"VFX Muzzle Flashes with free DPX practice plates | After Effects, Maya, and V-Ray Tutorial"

Click Control T, and then again, holding the Control and Shift keys, we can drag this out, something more like this.
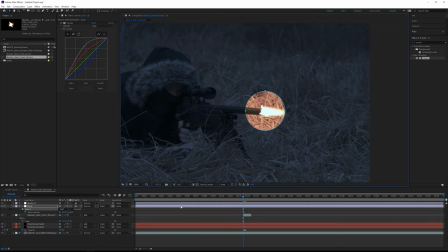8:21 Click F for feathering, and then we're gonna start the feathering pretty high, something maybe 250, something around there.
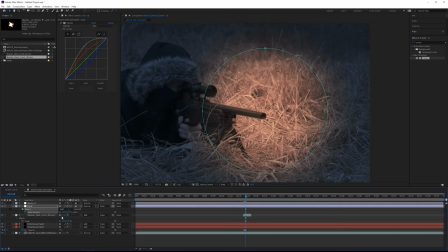8:28 We'll go forward 1, 2, 3 frames again, and then we're gonna need to do that quite a bit more, maybe more around 500 or so.
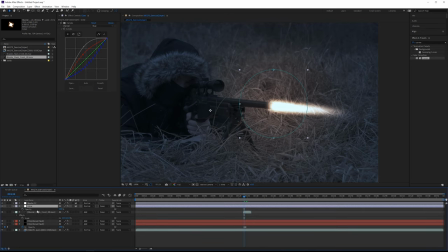8:35 All right, so next, we're gonna animate the opacity. So actually, what we'll do for the opacity, we'll trim this layer, first of all, so we don't have to mess around with animating it, so that layer won't even start until frame 25. We'll set a keyframe here at 100%, go forward, 1, 2, 3, and then we'll set that to 0, something more like that.
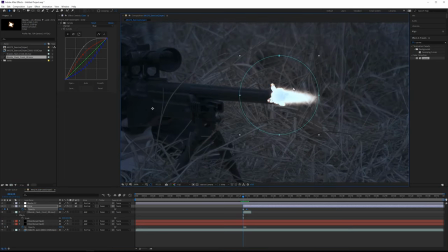8:55 All right, so looking back here in the center of the muzzle flash, on frame 126,
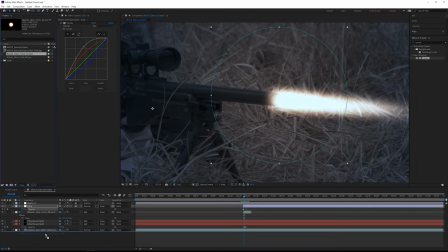9:00 I wanna grab this other stock element footage, the muzzle flash front 3.
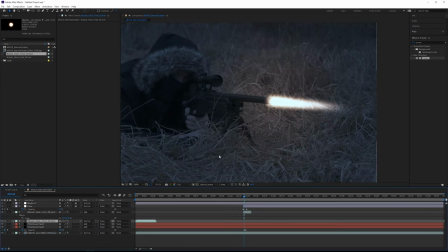9:04 Just drag this down here, click the left bracket key to get it into the right position.
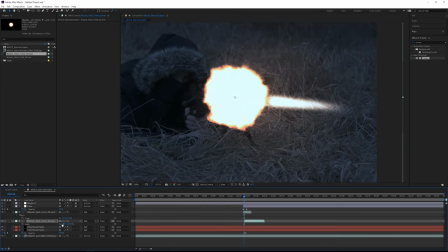9:09 I'm gonna add this again, so add it, and then we're gonna lower the scale quite a lot.
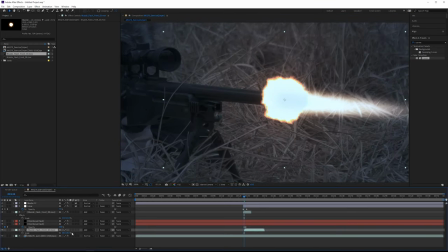9:14 I just want it to be resting behind the directional flashes. Doesn't actually matter if we physically put that layer behind or not, since all of these layers are additive. And then there's some weird color stuff going on, just because everything is so bright. But I also want to add a turbulent displace.
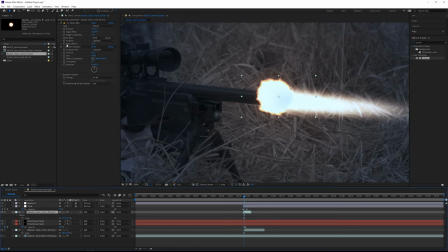9:30 So we have a turbulent displace right here. So we can grab that one, just paste it here. And then for the size, I'm gonna reduce the size quite a bit. I kinda want those like crinkly edges, something more like that. And then you can just play around with the evolution, find something you like. I will also increase the complexity.
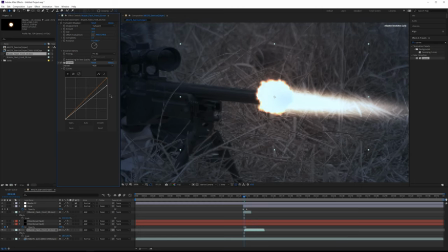9:49 And then I will add a curves effect to this, and I'm just gonna drop this down. Don't drop it too far, otherwise you get that kind of weird clamping. You wanna pull this up until it's pretty seamless. pull this down until just before it begins to fade.
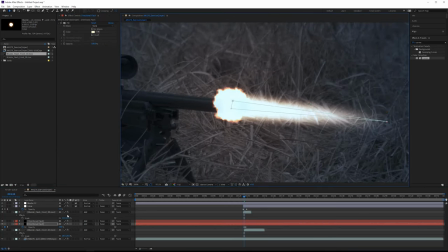10:03 I'm gonna go back to our directional flash, tweak these a little bit. Doesn't matter if they're both the same or not, as long as they're in line with each other just about.
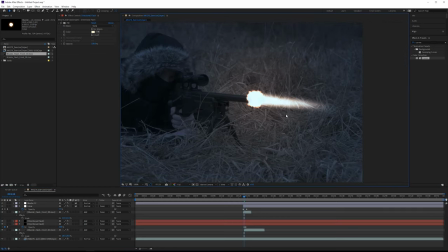10:11 So something like that is gonna be okay. If it looks a little bit too pointy still, can open up these layers and you can increase the feathering at the beginning. So maybe something around 50 or 60 would be better.
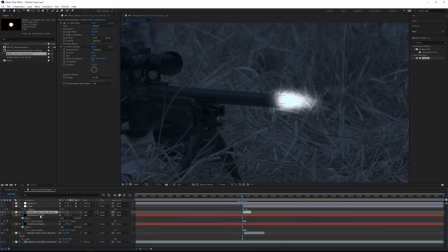10:24 So also we need to trim these directional flashes because they shouldn't start until frame 125. And the way you do that, just select these layers and then do Alt left bracket.
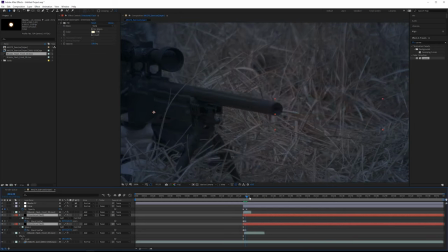10:33 Otherwise you can just animate the opacity, but since layer trimming exists in After Effects, you may as well use it.
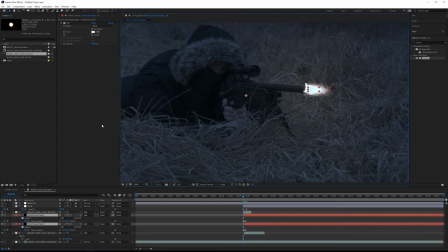10:39 All right, so we're moving on here to the next part. So we have a lot of different glow elements to add and a lot of different flash elements, like for example on the scope, on the gun, his face. But the one part that's going to be a little harder to do is the grass. We can't really just overlay one giant adjustment layer because some of the grass
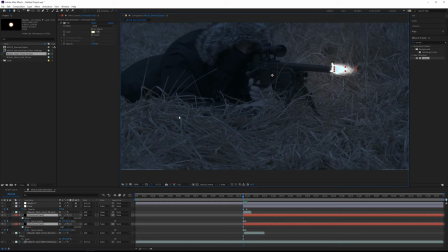10:58 has quite noticeable shadows because the grass is being covered by other blades of grass. So the occluded blades should not be as illuminated, and in fact they might not get any of that light at all. So the way that we want to do this is copy our plate, and then we're going to make a matte just of the highlights of the grass.
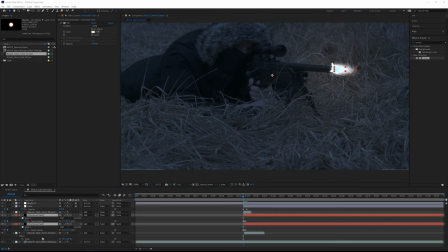11:17 So in order to get those highlights where we want them, we need to duplicate our plate. So to prevent any confusion, I'm actually going to rename this to be plates, duplicate that layer, and then we're going to call it grass highlights.
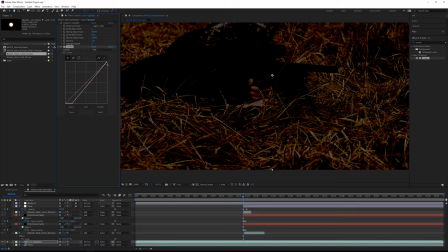11:28 I'm going to solo this layer, grab a curves effect, crush the shadows, crush the highlights, smoothen this out, do something more like this.
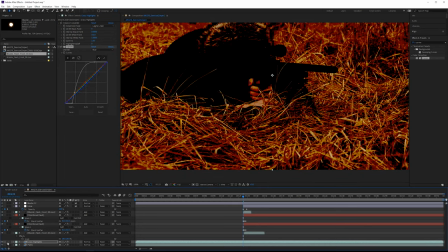11:37 Add a bit more red into that, take out some more of that blue, unsolo this, and then we're just going to screen the values back on.
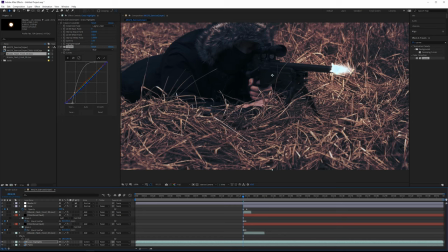11:45 So it looks a bit weird right now, but we're not going to be using all of this. Now what we need to do is mask out the areas that we want to use.
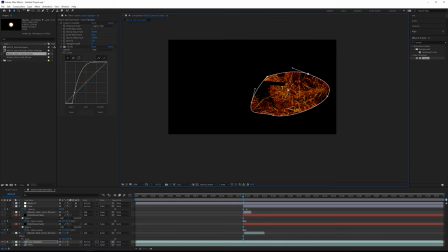11:53 So we'll have an area around the gun that's going to be the brightest area, thing around here. I'm going to turn this off, so click M, set this to non, just so we can see what we're doing.
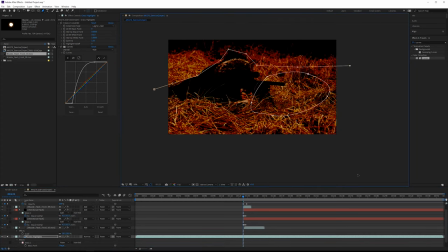12:01 Going to go around his body, something like this. I'm going to give up quite a bit of overlap here with the edges. And then the part right here in the front, I don't want to include this part. The part is further away, and I don't want the glow to look like it can go anywhere.
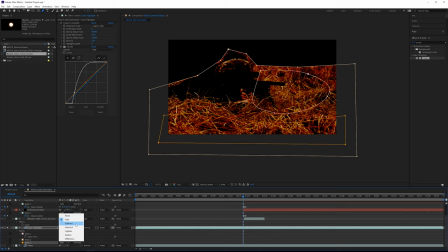12:15 Okay, so I'll add this back in. And this part, this last mask we just made, is going to be subtractive. Click F for feathering, and then we need to feather these.